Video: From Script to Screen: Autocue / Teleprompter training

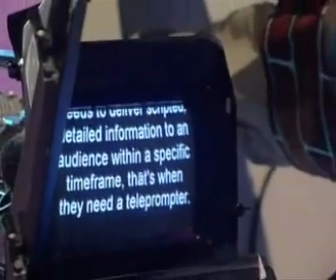Whenever a person needs to deliver scripted, detailed information to an audience within a specific time frame, that's when they need a teleprompter. Otherwise known as prompters or autocues, they're used extensively in television for news and weather reports, game shows, commercials, documentaries and lifestyle programs.
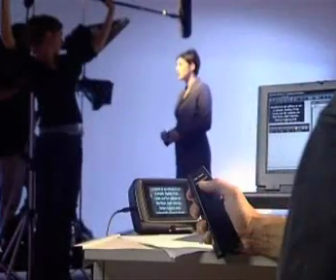They're also commonly used in non-broadcast video work, where professionals need to record messages to associates, employees or prospective clients. Owing to their ease of use and professional appearance, you often see them used for live stage presentations such as award ceremonies, conferences, special event launches and aiding keynote speakers. People new to working with prompters tend to have reservations about using them.
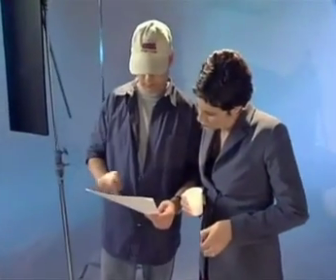Sometimes presenters might get tongue-tied, look uncomfortable, sleepy or even slightly dishonest. The information on this CD is designed to give you an overview of what to expect on a video shoot and how to get the best value from using a teleprompter on your next production, from script to screen.
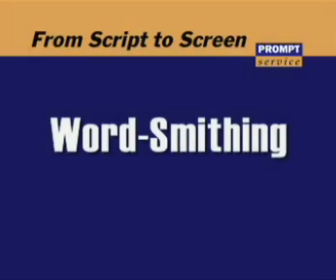The script is your information source. It contains the content of what you want said, but all too often it's written to be read, not spoken. You can supply it to the Autocue op in any word processing format, Mac or PC, preferably emailed to the production company ahead of time.
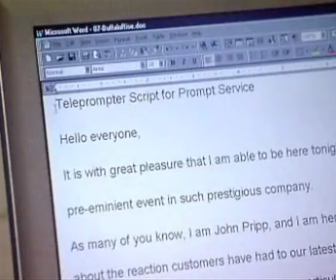Let's take a look at this example. Okay, if you're not a fan of big words, you can see the obvious cuts.
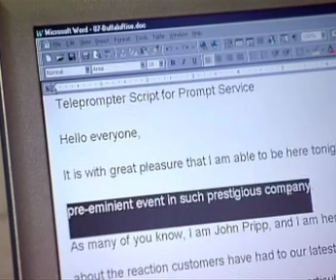If you're a fast speaker, a phrase like preeminent event is going to cause tongue ties, even though it might look good on paper.
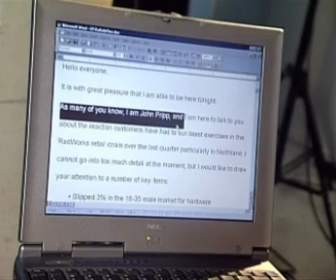This looks like a stage script, so it's a good bet that you're going to be introduced. And probably what you're going to talk about will be indicated as well. Or if this is a video script, your name, title and subject matter might appear on the screen.
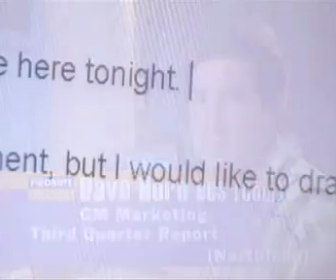But don't go overboard. Often though, it's the simple things that really count.
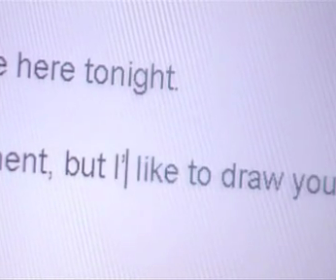Use contracted words wherever possible, because that's what most people do when they're speaking. Always look to shorten your sentences. Now bullet points, in fact most forms of page layout formatting don't transfer to autocues, and I'll talk more about that in the action section. But for now, the autocue script should only contain the text to be read. No bullet points, indents, tables, charts, borders, scene directions, just your monologue. Now with a little editing, your bullet points could read like this.
We slipped 3% in the 18 to 35 male market for hardware.
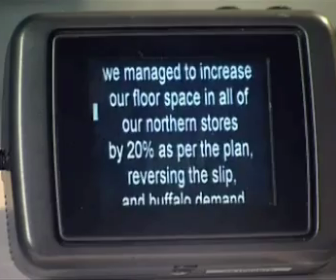However, we managed to increase our floor space in all of our northern stores by 20% as per the plan, reversing the slip.
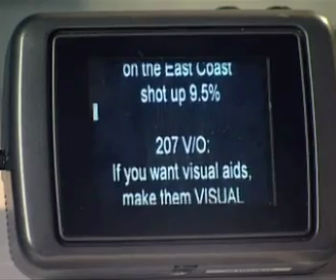And Buffalo demand on the East Coast shot up 9.5%.
If you want visual aids, make them visual aids.
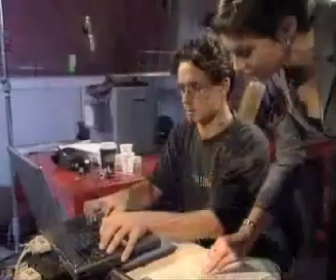Your autocue operator will go over the script and do some very basic prep so that the lines read clearly on the autocue screen.
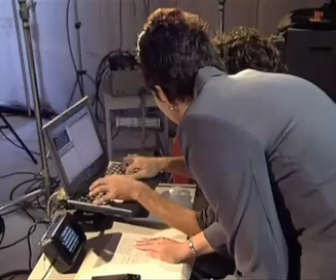But if a lot of retouching is needed before the shoot day, a fee to cover editing time may be charged. Don't send the autocue operator fully laid out shooting scripts like this. Just send the speech.
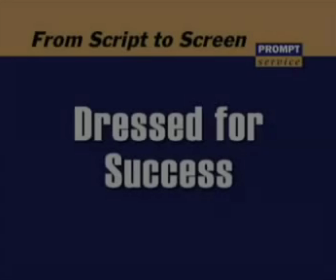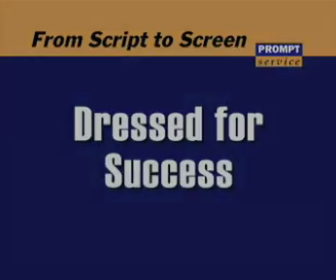With your script safely finalized, you can turn your attention to the more superficial aspect of your presentation. How are you going to look? A script's usually written with a particular audience in mind, so you dress accordingly. And unless there's some theatrical aspect to your performance, presenters should usually wear something they feel comfortable in that also reflects the tone of the message they're delivering.
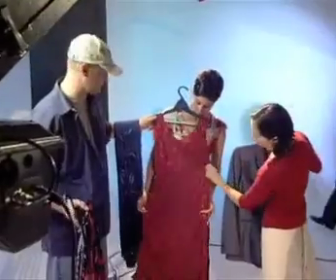It's best to avoid strong, vivid reds and whites. They don't tend to flatter your skin tone colour, and they often copy poorly onto VHS. Pinstripes, houndstooth, basically patterns with very fine lines can also be distracting.
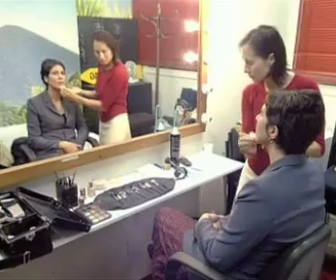Makeup's used both for cosmetic and technical reasons. Hiding blemishes is one thing, but light's used in both video and stage environments. They're bright, they're harsh and hot, so makeup's often used to take out the shiny spots on the T of the face caused by the heat and sometimes by the nerves.